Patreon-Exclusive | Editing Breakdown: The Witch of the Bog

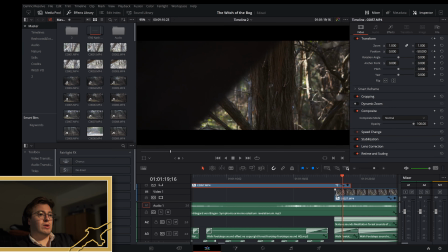486s
But if we didn't have this here, it would just be black,
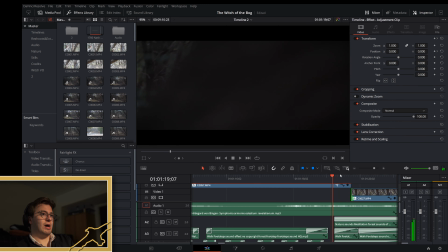491s
if you see what I mean. So we go from this shot, tree, we wipe, but then there's nothing here.
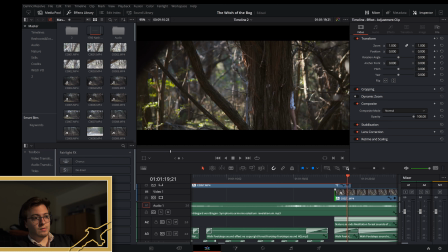499s
So there has to be something beneath this for the lower layer to come through. And then we wipe to this shot, and it's ultimately just a much smoother, more fluid way of entering the next part of the film.
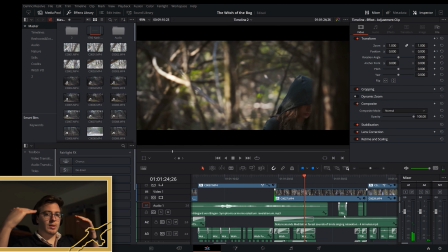516s
And this is where like in-camera audio begins to rise and music becomes to come down.
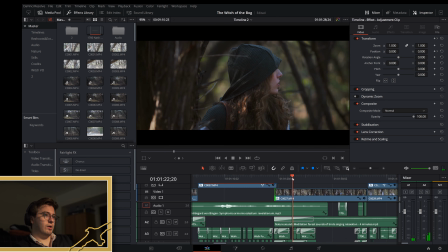524s
And this is where we get our face reveal. I kind of told her to keep her head down as she walks towards.
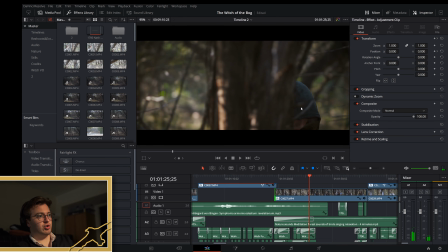529s
I had to really keep an eye on focus to ensure that these branches and this tree trunk don't pull it away from her,
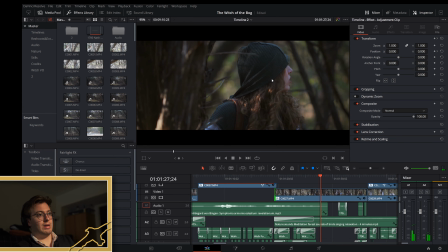538s
so that when she comes out from behind the tree, the camera's not searching for focus. It already has it. On a professional film set, you would have like a focus puller, but it was just her and I, so I had to get a little smart with it.
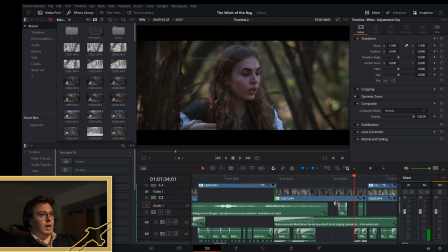557s
Music's gone, pulls off her hood, and then for whatever reason she chooses to camp in this specific spot.
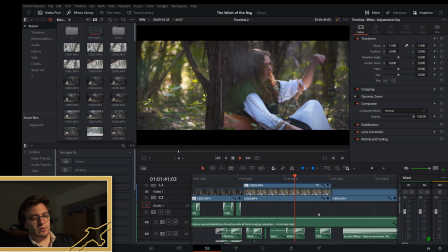565s
I don't elaborate on that, but you can look at the directorial notes in the description of the video on YouTube and get a little bit more information regarding the world and why she may be doing what she's doing. But then she sits here. Why are there 2 video tracks on top of each other, seemingly duplicated?
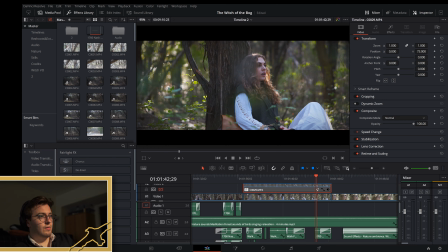585s
Well, let's see what happens when I get rid of this one. This left part of the frame to the left of this tree becomes less brilliant lighting-wise. I wanted a very, again, enchanted forest look.
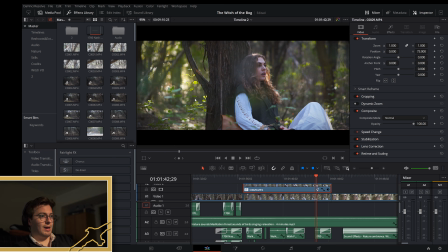602s
So we ultimately chose to heighten that and adjust the levels, and I believe there's also a glow effect. Yeah. So we did a little bit of a yellow glow effect, and that
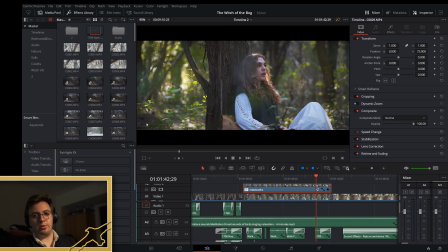616s
just makes the forest appear deeper and more fantastical.
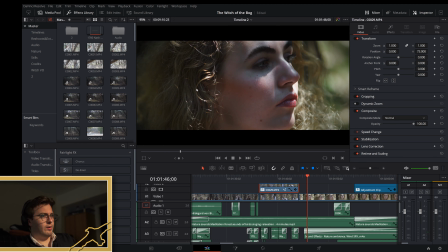627s
This is filmed on a different day, months later. So her hair changes.
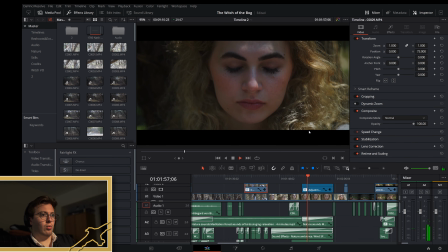634s
Nobody really noticed, which is nice. We kind of have a radial blur coming in, so the entire frame doesn't blur evenly. It kind of blurs in a circle, hence the word radial. So you'll notice around her begins to warp. And then we essentially do like a match jump cut.
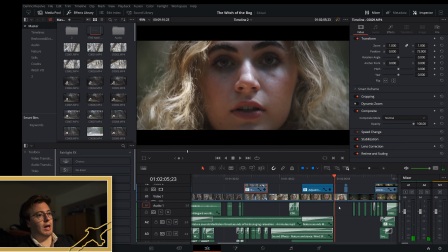652s
So we just line up her face on both ends of the cut and radial blur out, and then it kind of looks like she's been magically transported.
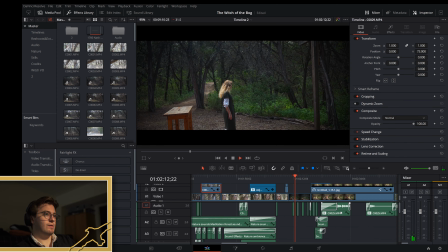664s
And then we cut wide, and she's kind of in this clearing with this cross and this table. You can actually see the knife before we introduce it. And
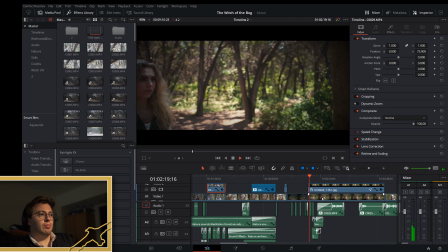679s
then she approaches the cross. This is going to be very, very laggy in the software, just because there's quite a lot going on here that I won't get too much into.
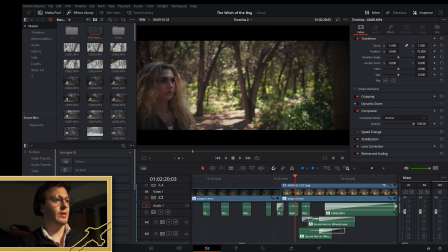690s
I'm going to try to keep this video short. We're already at 13. I'll try to keep this video around 20. But, yeah, this is the cross here, and then she gets hit with this gust of wind.
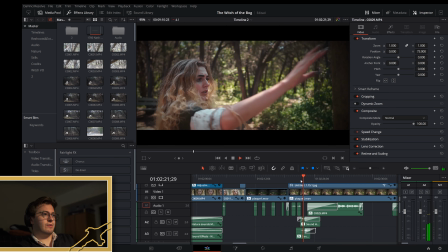704s
When she touches the cross, it'll be tough to see because it's lagging. What do you wonder? But yeah, right here with her hair, I essentially waved a piece of like cardboard paper here, and you could actually see it,
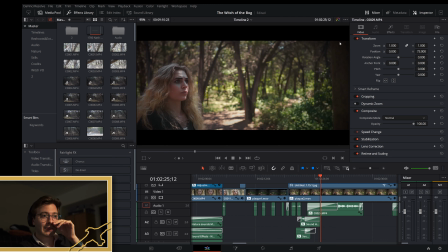723s
just barely. It wasn't bad, but I didn't want it there, so I had to do a lot of masking to get rid of that.
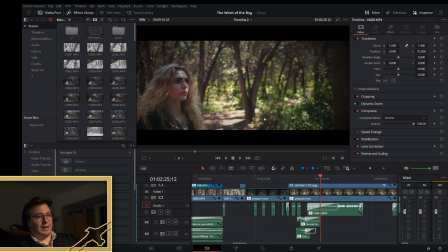731s
There was some masking back here that Bailey helped me with, because there was like this modern day plaque explaining what the courtyard's purpose, or what the clearing's purpose was, and we didn't want that there, so that's gone.
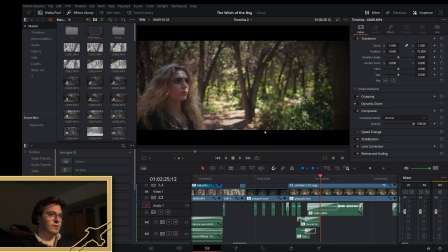748s
There's a couple other non-visible effects that's going on here just to make it a nicer shot.
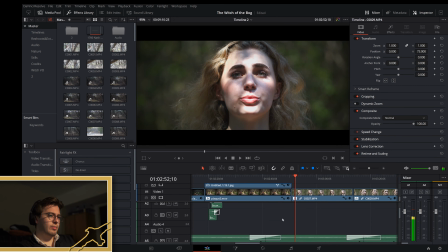756s I've heard rumors.
We can talk a little bit about the witch audio. So these two tracks here, so solo, right here, now we only hear the witch's voice.
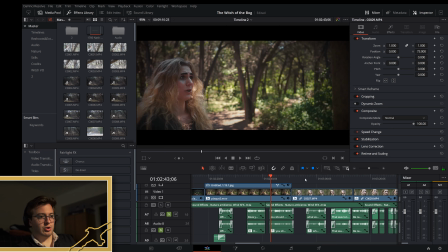770s
Let's actually do this here.
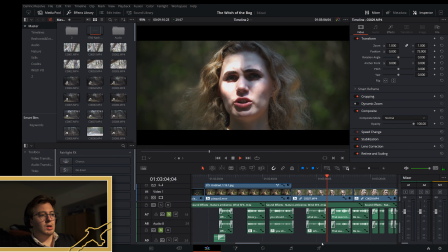775s What exactly do you believe you know?
So, there's two witch tracks. And the reason I chose to do that is if we get rid of one and we're just listening to this one.
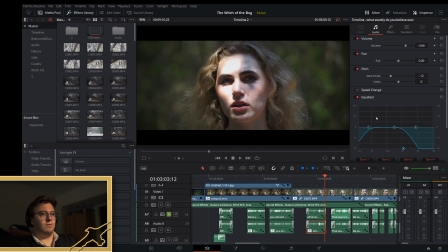792s What exactly do you believe you know?
So with a little bit of like flang, like a little bit of flanger effect and pitch shift. So yeah, flanger, these are the flanger settings, and then in audio, we're down negative 12 tones,
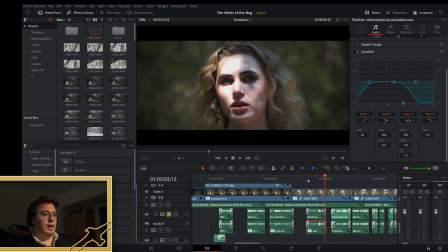809s
and a little bit of equalization and compression gets us the second track. So I'll play that one by itself.
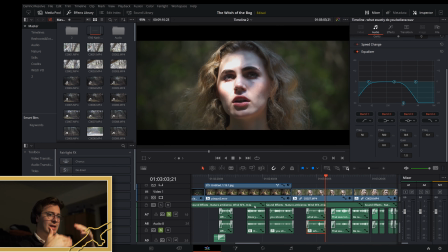821s
So obviously not very good on its own, but in tandem with the natural track, What exactly do you believe you know? it gives it a very like the voice is in her head as opposed to
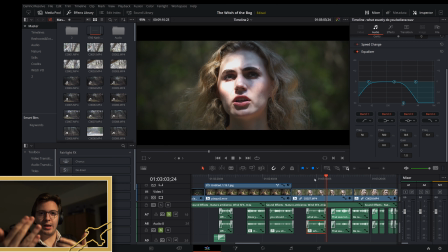838s
physically like in the air as if we're talking to each other, if that makes sense. So I wanted to give it a little bit of, again, I keep bringing up black magic because that's very much what this world and what this film revolves around.
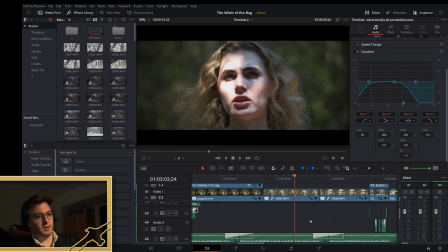853s
So I wanted to continue alluding to the fact that this isn't just a everyday encounter. So I did some audio engineering. It makes me sound way more talented than I actually am to get that effect. We jump cut in when the witch kind of insinuates that the girl is dealing with something more than what she understands.
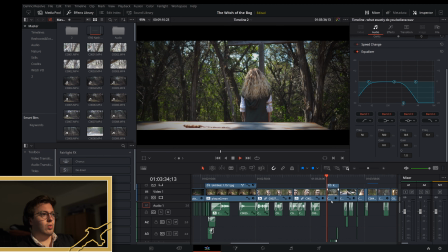881s
And then we cut to here where the knife gets pulled across the table. And that's just a little, like if I remove this mask, you can see the rope that I used. So I was right down here underneath the table. There's nobody behind the camera. I was right under here beneath the table. She was obviously here.
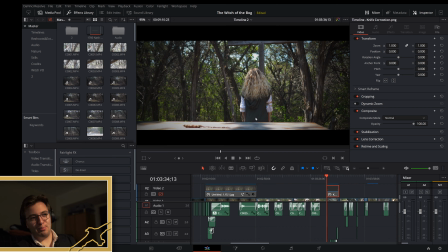902s
All of this audio has been reconstructed, so I just pulled on the knife and went, Brandis, and she flipped. And it just kind of shows how little we were working with.
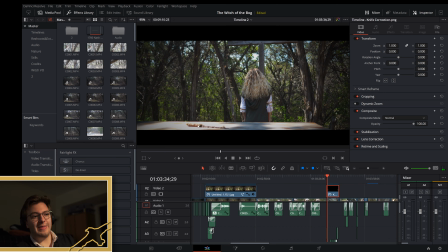914s
But yeah, a little bit of a mask effect gets rid of that. You would have to look very carefully. You can barely see it, but I figured just a little mask was all that was needed.
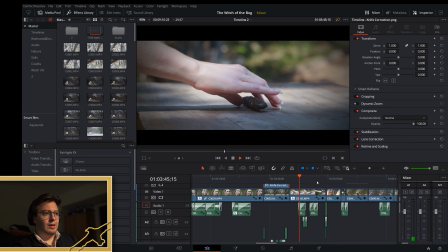931s
And then she grabs the knife, and we kind of do like a tracking shot.
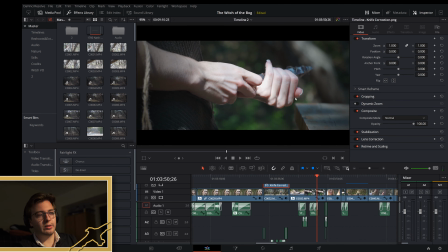937s
As she brings it to her hand, she already has blood in her hand. I know I'm ruining the magic, but she already has blood in her hand, and you can actually see some of it drip before she cuts herself.
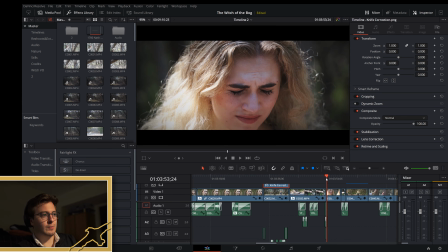952s
Again, we're not working with super high-end stuff, so you just cut there.
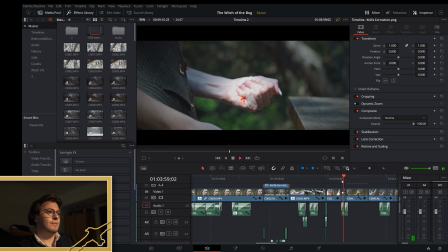959s
Yeah. The witch is in the background, and then we cut a little bit later and we watered the blood down, and she can kind of play into that and make it look like she's bleeding.